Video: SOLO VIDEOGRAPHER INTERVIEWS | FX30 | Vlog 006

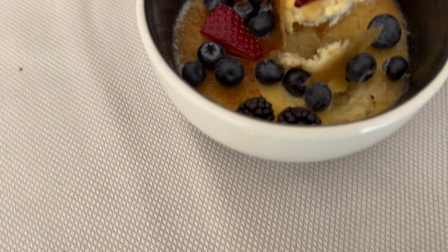4:21 blueberries
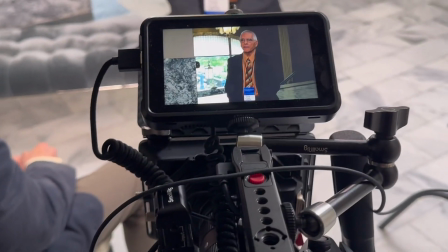4:32 is very globally connected kind of high level oriented and i work at the community level so
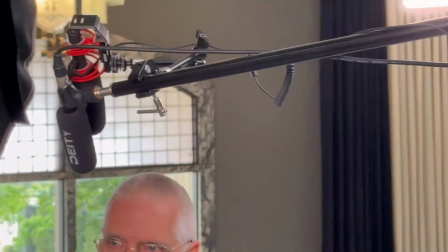4:39 we've been talking for the last several months about how do we marry those two worlds together to provide services for communities
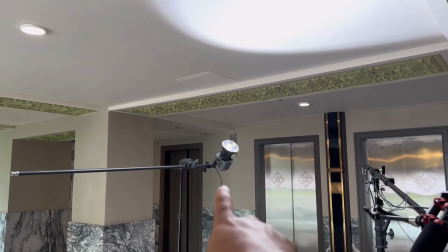4:46 quick lighting breakdown got this pointing up with the sky trying
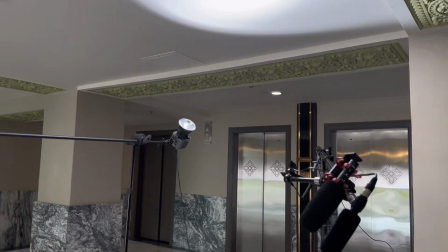4:51 to give them a little bit more feel on their on their right side so they're sitting
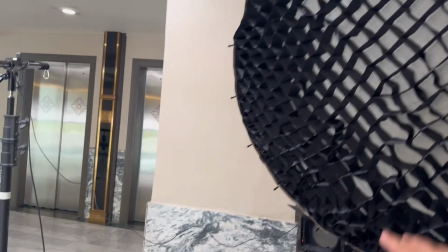4:57 there camera there got main key light and then
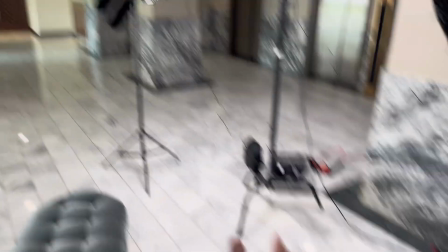5:02 i have some of this which i think is creating i have this which i think is creating
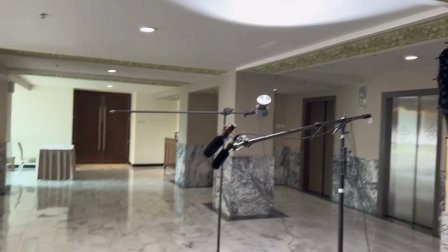5:08 a little bit of bounce off the ceiling um the only thing i'm worried about
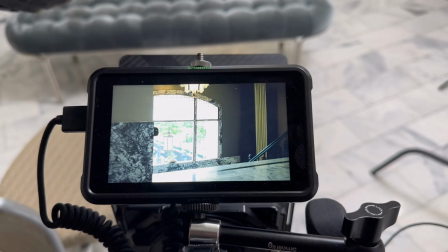5:15 is that this is clipping this is what it looks like really
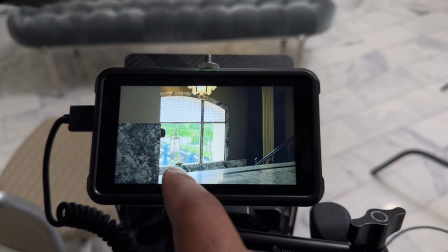5:23 that's what it looks like on camera this is kind of clipping it went down the sun
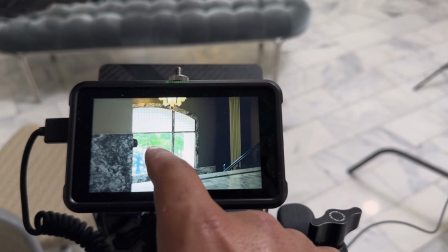5:30 is going away a little bit so it's getting a little bit better
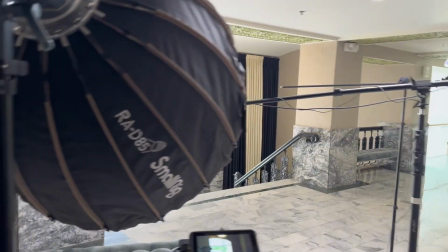5:36 but overall image is looking good I totally forgot to bring labs
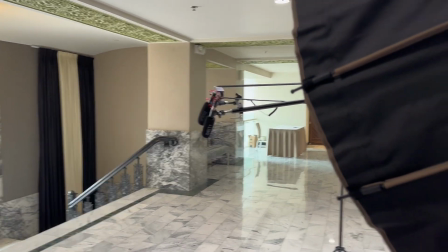5:44 but we're getting people in and out so fast that it's going to be pretty hard to
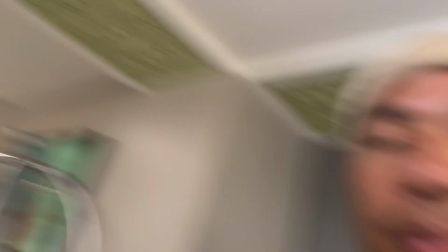5:53 unlab them and then have them back up so I just got my other road mic
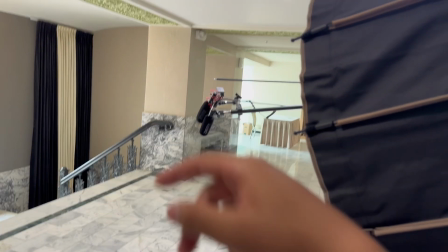5:58 and I boomed it as well with an arm boomed
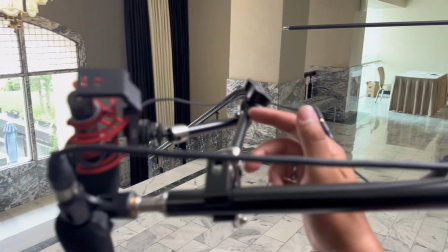6:04 it as well with another magic arm and
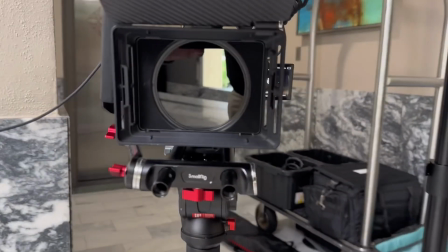6:09 it is going straight into camera so also there is a bunch of noises in this hotel there's nothing we can really do about it it's like we're right behind or right in front of an elevator so you constantly hear a ding there's music playing downstairs in the lobby but i think with ai now and everything you can do with audio that the editor can hopefully fix it all but i mean it sounds pretty good so
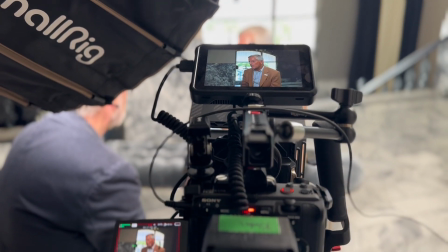6:49 think we're gonna be fine. Here is our fourth or fifth interview that we've done so far
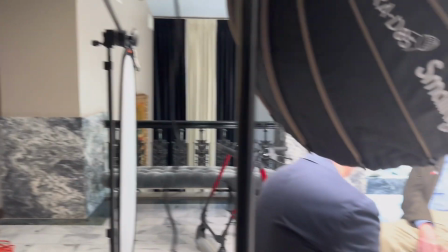6:56 and I switched up a few things so I added the 60D
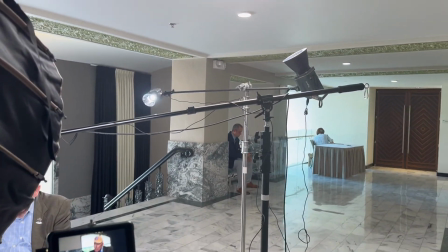7:01 as the hair light instead of like the fill onto the ceiling and put a
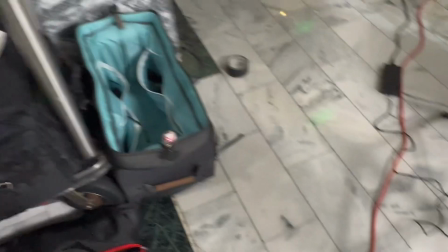7:06 120B in replace of that so that I was able to get a little more output
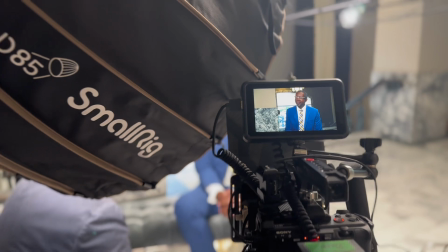7:11 on the ceiling and fill them in just a little bit um this is the final interview of the day
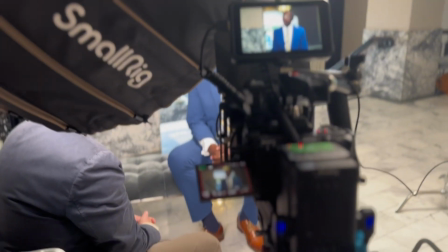7:20 it looks great the image was pretty good i just wish i could have done something a little bit
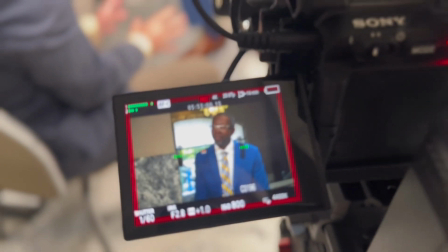7:27 better with the background and the over exposed highlights in the window and i think i
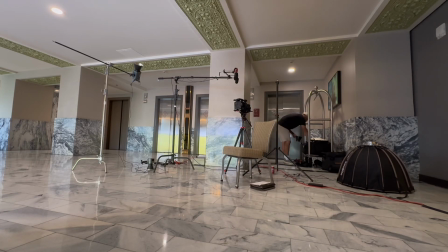7:33 really just need a more powerful light i think that's what all i really need is the i don't know maybe 300 um i really don't want
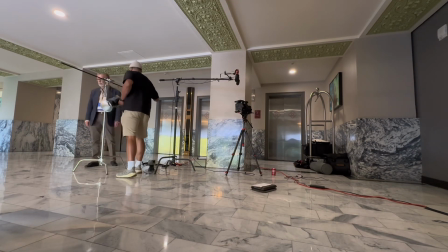7:44 to spend a bunch of money on the 600 so i think 300
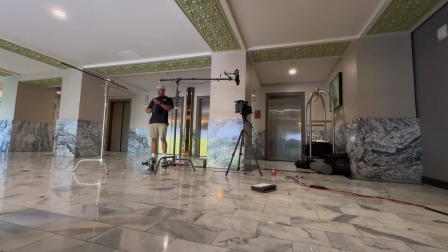7:49 might be the move in the future to add to the collection it